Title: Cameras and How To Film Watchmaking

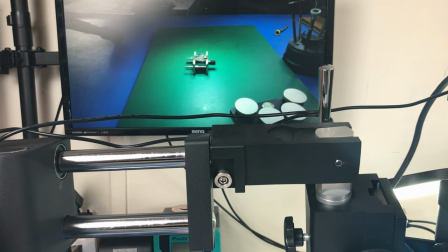(23:29)
when the spring flies away for example and I groan you get that's captured but I don't try to I don't try to do commentary over the video I did with I think with the first couple of videos but
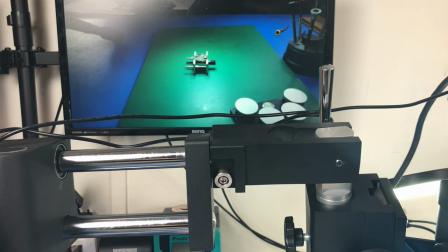(23:44)
if you do that you'll end up with a video that's like two hours long and I just think that in YouTube it's a real struggle for people to watch anything that is
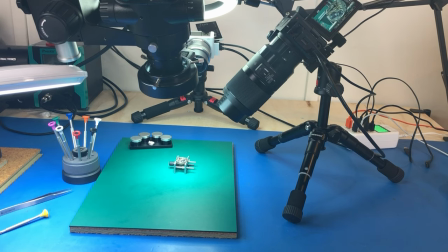(23:51)
longer than one hour so for a typical watchmaking video I kind of find that I mean it's it's hours and hours and hours and hours of work easily I haven't even looked at how much footage there is but you know you're looking at three cameras plus hours of work
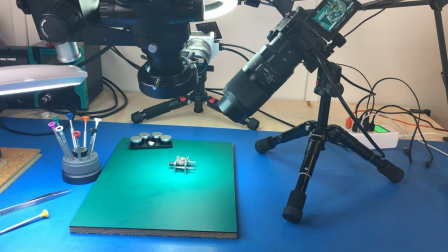(24:08)
you're looking at hours of footage so the editing process is very very intensive and you need to distill all of that down to something that people are actually going to watch i don't think that people are really interested in watching me stuffing around with a watch for hours and hours and hours they want the
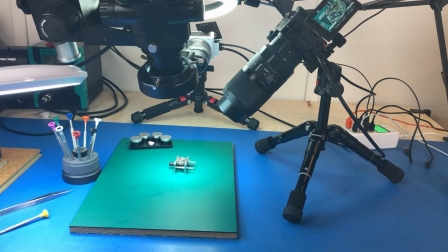(24:27)
the reader's digest version of it heavily edited And so that's why I do the commentary in post. Once I've done the first edit, I then do the commentary over the top of that.
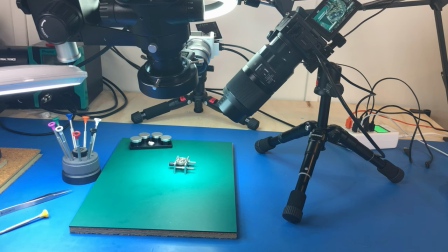(24:43)
So that talks about audio. I think the other thing to talk about is light. Obviously for filming, light is absolutely critical. This is one area that I do need to do a little bit more work on.
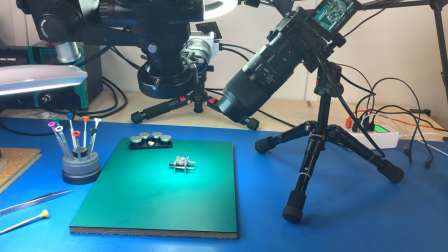(25:01)
i think the results is okay but it's it's emerging and part of that is because the cameras themselves are evolving so i've only had the a6700 for a couple of weeks
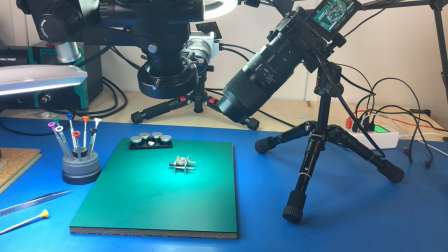(25:17)
so that's when the zve10 got relegated to the b cam and so that sort of like changed the situation with the b cam and i'm still just trying to work out and getting the light correct but because i
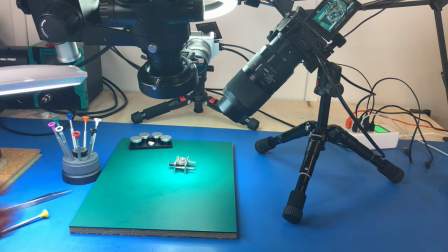(25:32)
do most of my work under the microscope it means that we have this this really really great light underneath the microscope but it is a very very focused light that is on the movement itself
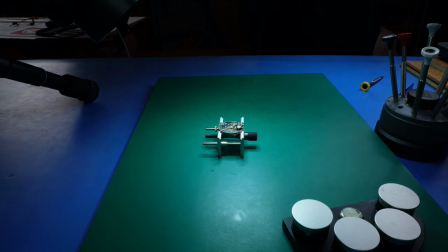(25:45)
and what that means is that the rest of the area around the microscope that is not in that light is quite dark so if I just kind of turn off these other light sources get them out
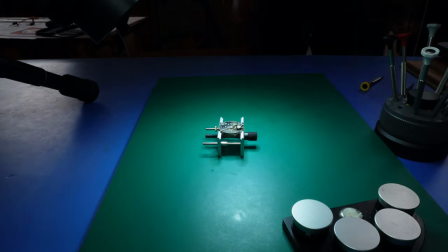(25:59)
of there so
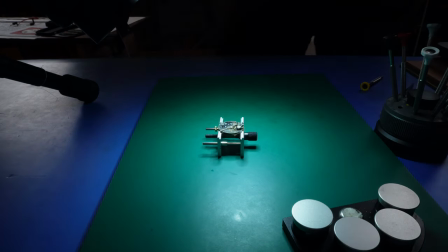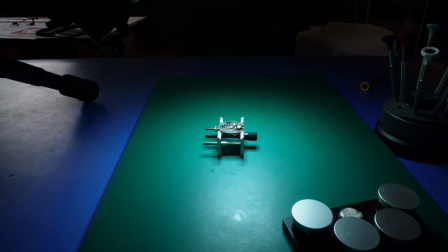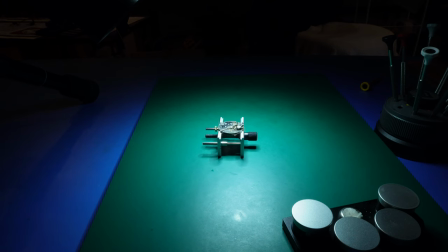(26:15)
I just had a couple of soft boxes that were on as well just for the purposes of filming this video
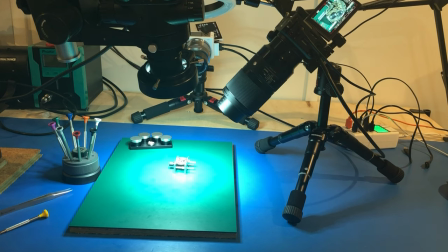(26:21)
those soft boxes are not usually there but this is how things look
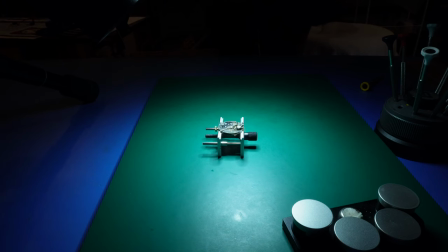(26:27)
without those auxiliary lights with just the ring light around the microscope and it's perfectly fine to work on the movement
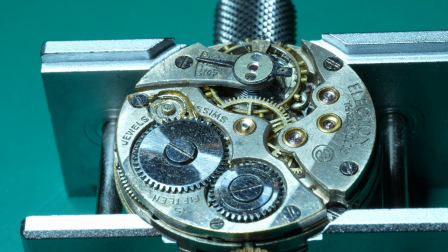(26:35)
but if you look at the the B camera footage
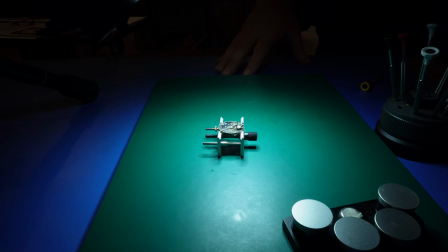(26:40)
you look back here where my hand is now it looks like it's absolute pitch back pitch black and even around here it looks pretty dark and that's because it is pretty dark so as I start to bring in the other lights so I've
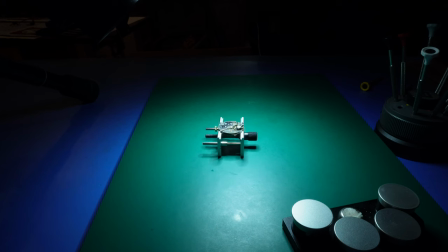(26:55)
got this light here this is just a cheapy ring light and
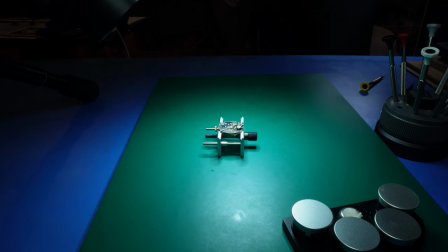(27:05)
I do want to replace that with better light but it's what i've got right now and then i bring this light in here this is actually my maggie lamp and
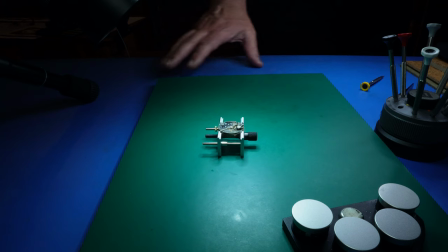(27:14)
i'm just using that to sort of give me this fill in this area here and just